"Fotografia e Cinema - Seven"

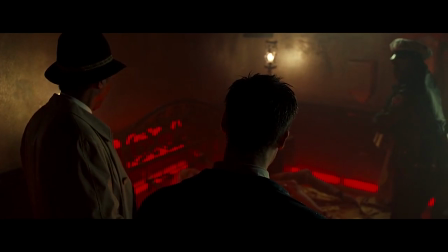490s
La vittima della lussuria invece viene ritrovata in un letto in un ambiente dominato da questa luce rossa che esalta quasi l'orrore della scena se pensiamo che il rosso è il colore che si collega comunque anche alla violenza e naturalmente al sangue. C'è sia un po' di verde che il rosso che domina per lo più la stanza,
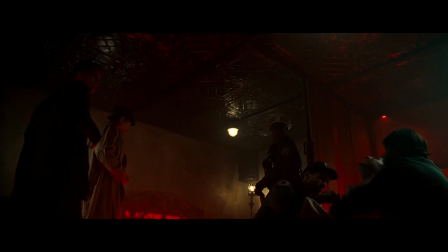510s
un rosso molto profondo che come detto ricorda anche un po' il sangue. Passando poi invece alla vittima della pigrizia,
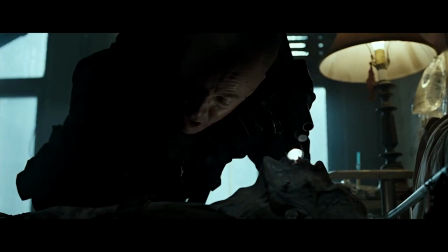517s
ragazzi vi ricorderete sicuramente quella scena nella quale penso tutti abbiamo fatto un balzo dalla poltrona del cinema o di casa quando abbiamo visto quella scena perché c'è questa vittima, apparentemente vittima quindi morta, che poi invece all'improvviso si sveglia in un momento di puro orrore.
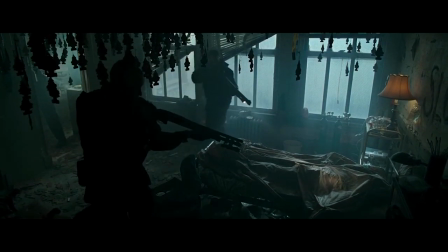538s
Congi ha affermato che in questa scena voleva restituire l'idea di trovarsi al di sotto del rivo di un fiume,
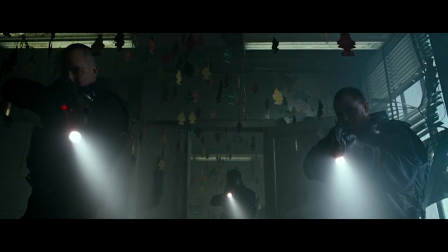544s
voleva restituire un ambiente umido, fungoso quasi, per dare l'idea del tempo passato. Come nella scena del crimine, del vizio e della golosità, anche qui ha aggiunto delle gelatine verdi alle luci, per aggiungere anche un senso di angoscia. Ricordiamo ragazzi che il verde è sì il colore della speranza, ma è anche il colore che può simboleggiare il malessere fisico di una persona.
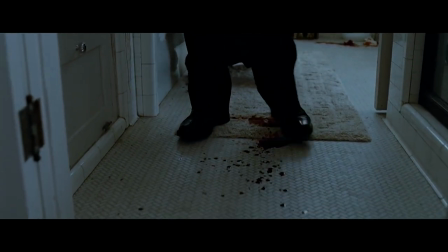567s
Le scene del crimine invece della superbia e dell'avidità contrastano notevolmente con quelle che abbiamo
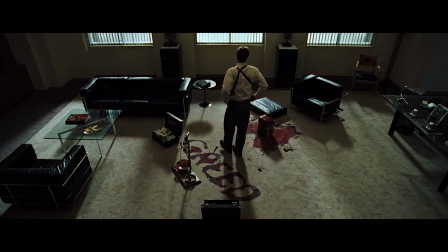572s
visto fino adesso perché in queste due scene del crimine dominano palesemente la luce, le superfici bianche che sono sporcate dal sangue che quindi così risalta ancora di più.
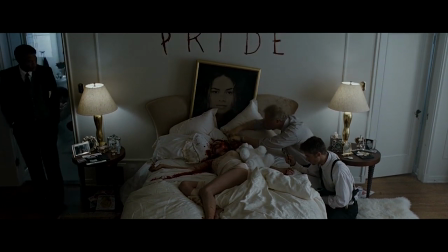583s
La scena del crimine e del vizio della superbia è stata illuminata interamente dalla finestra con un grande quantitativo di luce sparato all'interno del set è diffuso più e più volte per ammorbidire la luce
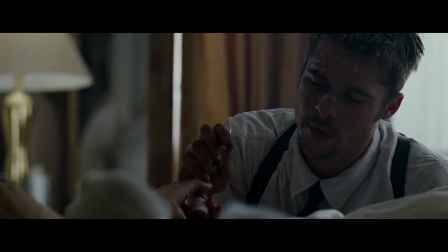597s
e se vi ricordate cosa vi ho detto che per gli interni è stata utilizzata un'apertura media di
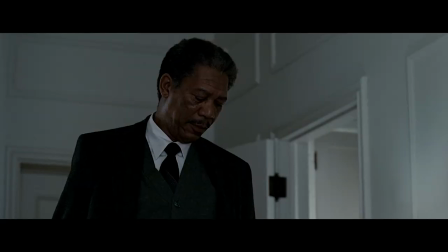602s
diaframma di 2.5 è chiaro che con tutta questa luce cosa hanno dovuto utilizzare sulle camere esatto i filtri ND neutral density per abbassare la quantità di luce che entra e colpisce il sensore e poter così utilizzare ampie aperture di diaframma.
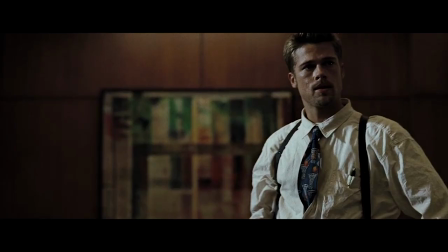620s
Anche la scena del crimine dell'avidità è simile a quella della superbia, ma in questo caso abbiamo un maggiore contrasto nell'illuminazione. Kongi in Seven ha fatto anche largo uso delle bandiere per tagliare la luce soprattutto nelle inquadrature dei primi piani.
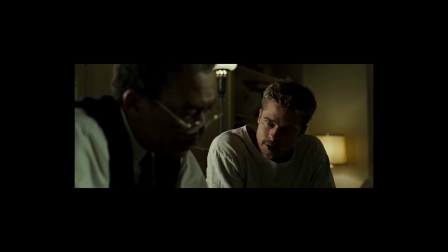637s
Prendiamo ad esempio la scena nella quale Somerset e Mills sono a casa di quest'ultimo e sono seduti su un divano a esaminare una serie di foto.
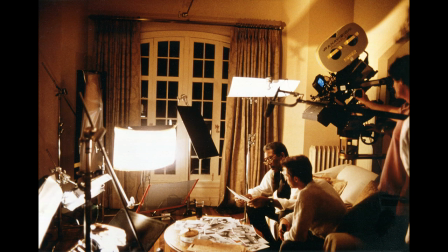645s
Per illuminare questa scena Kongi ha utilizzato più bandiere. In questo modo la luce viene accentuata all'interno dell'inquadratura solamente in alcuni punti. Perché fa questo? Perché ritiene che così il risultato sia molto più naturale. Mentre invece per gli occhi spesso e volentieri ha utilizzato una kinoflow sistemata appena sopra l'obiettivo della camera per dare un accento di luce negli occhi degli attori questa è una tecnica che viene utilizzata spesso diciamo altrimenti si rischierebbe qualche volta di avere gli occhi completamente neri negli attori che poi per carità potrebbe anche essere una scelta artistica per denotare un personaggio negativo magari. Piccola curiosità poi le scene con l'elicottero alla fine del film all'inizio non erano previste tuttavia poi i produttori soddisfatti dal girato concessero a Fincher un extra budget però il problema è che Kongi stava già lavorando a un altro film ormai. E chi è stato ingaggiato come direttore della fotografia per girare quelle scene? Jeff Cronenhoff, figlio di Jordan, il direttore della fotografia di Blade Runner, film della cui fotografia ho già parlato in un video precedente. E arriviamo così ragazzi appunto al finale del film in quel bellissimo dialogo in macchina tra Mills, Somerset e John Doe.
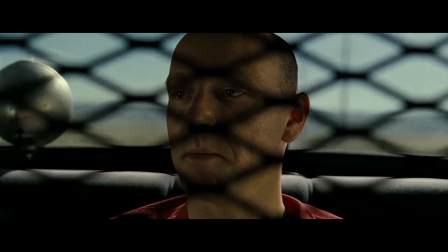717s
John che viene spesso inquadrato con davanti al viso la rete metallica della macchina, inquadratura che secondo me contribuisce a rendere ancora più destabilizzante questo personaggio.
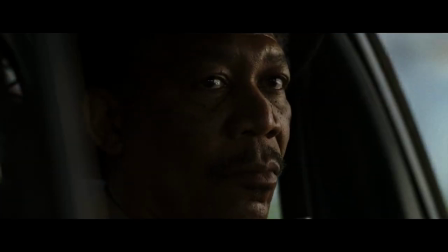728s
Ci sono solo inquadrature singole, i personaggi non sono mai ripresi insieme,
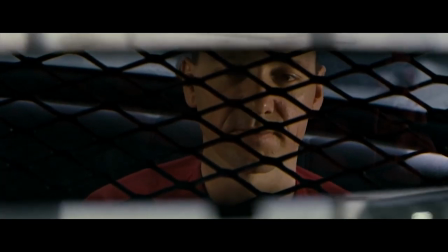732s
abbiamo tutti primissimi piani sui volti, è la resa dei conti, dobbiamo stare vicino ai personaggi.
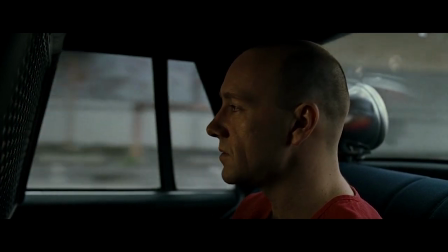738s
Somerset guida, è leggermente distaccato, Mills invece è voltato verso John, è più in empatia per così dire con lui, si guardano negli occhi.
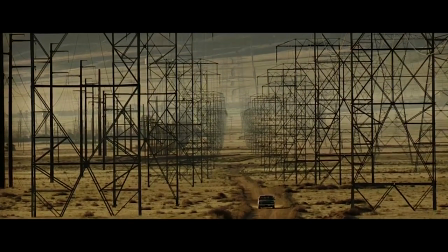747s
E poi ragazzi non posso non citare quella meravigliosa inquadratura dei tralicci che è una delle primissime inquadrature che mi vengono in mente quando penso a Seven.
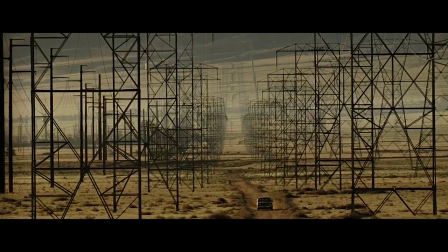755s
Quella miriade di tralicci e di cavi dell'alta tensione che si perdono a vista d'occhio. Questa scena ripresa con un teleobiettivo che schiaccia ulteriormente i piani dell'immagine così che primo piano e sfondo sembrano attaccati e questi cavi sembrano quasi formare una ragnatela tessuta con pazienza da John Doe e che rappresenta secondo me il
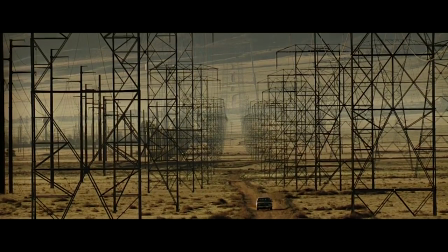774s
suo intricato piano la trappola del ragno nella quale sta per cadere Mills.
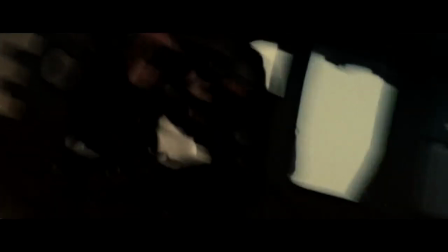779s
Inoltre già che abbiamo parlato prima di camera a mano le scene all'interno dell'elicottero vediamo sono girate con la camera a mano mentre invece all'interno della macchina abbiamo una camera fissa immobile e questo genera un forte contrasto tra le due scene che non fa altro che aumentare la tensione. Ugualmente quando più tardi Somerset si mette a correre verso Mills la camera a mano sballonzola talmente tanto che credi che possa accadere da un momento all'altro.
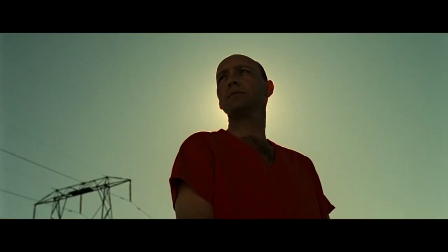807s
John Do invece è inquadrato con la camera fissa, immobile, ed è inquadrato anche dal basso, punto di vista che gli dà un'idea di autorità e potenza. Infatti in questa scena è lui a comandare e appena John dice a Mills che si è preso la testa di sua moglie ecco che la camera a
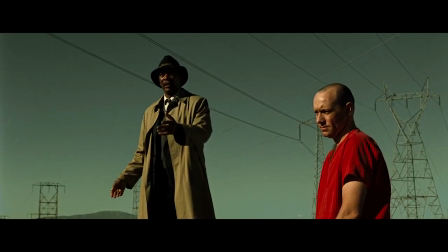824s
mano viene utilizzata anche per le inquadrature di Mills che adesso è estremamente confuso e la camera a mano restituisce quest'idea.
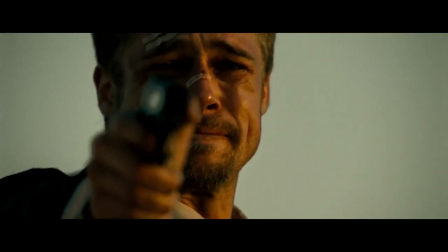832s
Tra l'altro se ci fate caso la luce sui volti dei personaggi cambia molto velocemente è palese che stessero girando verso il tramonto
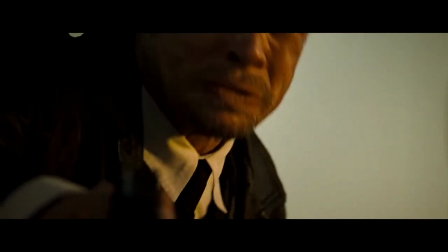841s
quando appunto la luce cambia velocemente e si è sempre alla gola quando si gira verso il tramonto perché tu sei convinto di avere tanto tempo ma poi il sole quando è lì che sta per scendere in un secondo va giù e come tutti sappiamo Mills cede e uccide John dopodiché si allontana da Somerset che
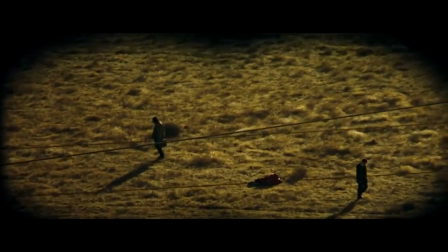859s
sta guardando in un'altra direzione i due detective che sono stati insieme per tutto il film qui si dividono bene ragazzi il video si conclude qui questo era un rapido excursus sulla fotografia di seven sulla fantastica fotografia di questo fantastico film e che dire spero che questo video sia stato interessante come sempre ve lo dico se avete qualche film preferito del quale volete che vi parli riguardo alla fotografia poi parlo anche un po di regia me ne rendo conto però non si può non parlare anche un po di regia per quanto non ne sia un grande esperto dicevo lasciatemi un commento qua sotto coi film dei quali volete vi parli ragazzi a me non resalto che ringraziarvi come sempre della visione delle iscrizioni di tutti i commenti che mi lasciate e vi do appuntamento ai prossimi video ciao a tutti speriamo per la messa a fuoco perché se sbagliate io mi impicco va bene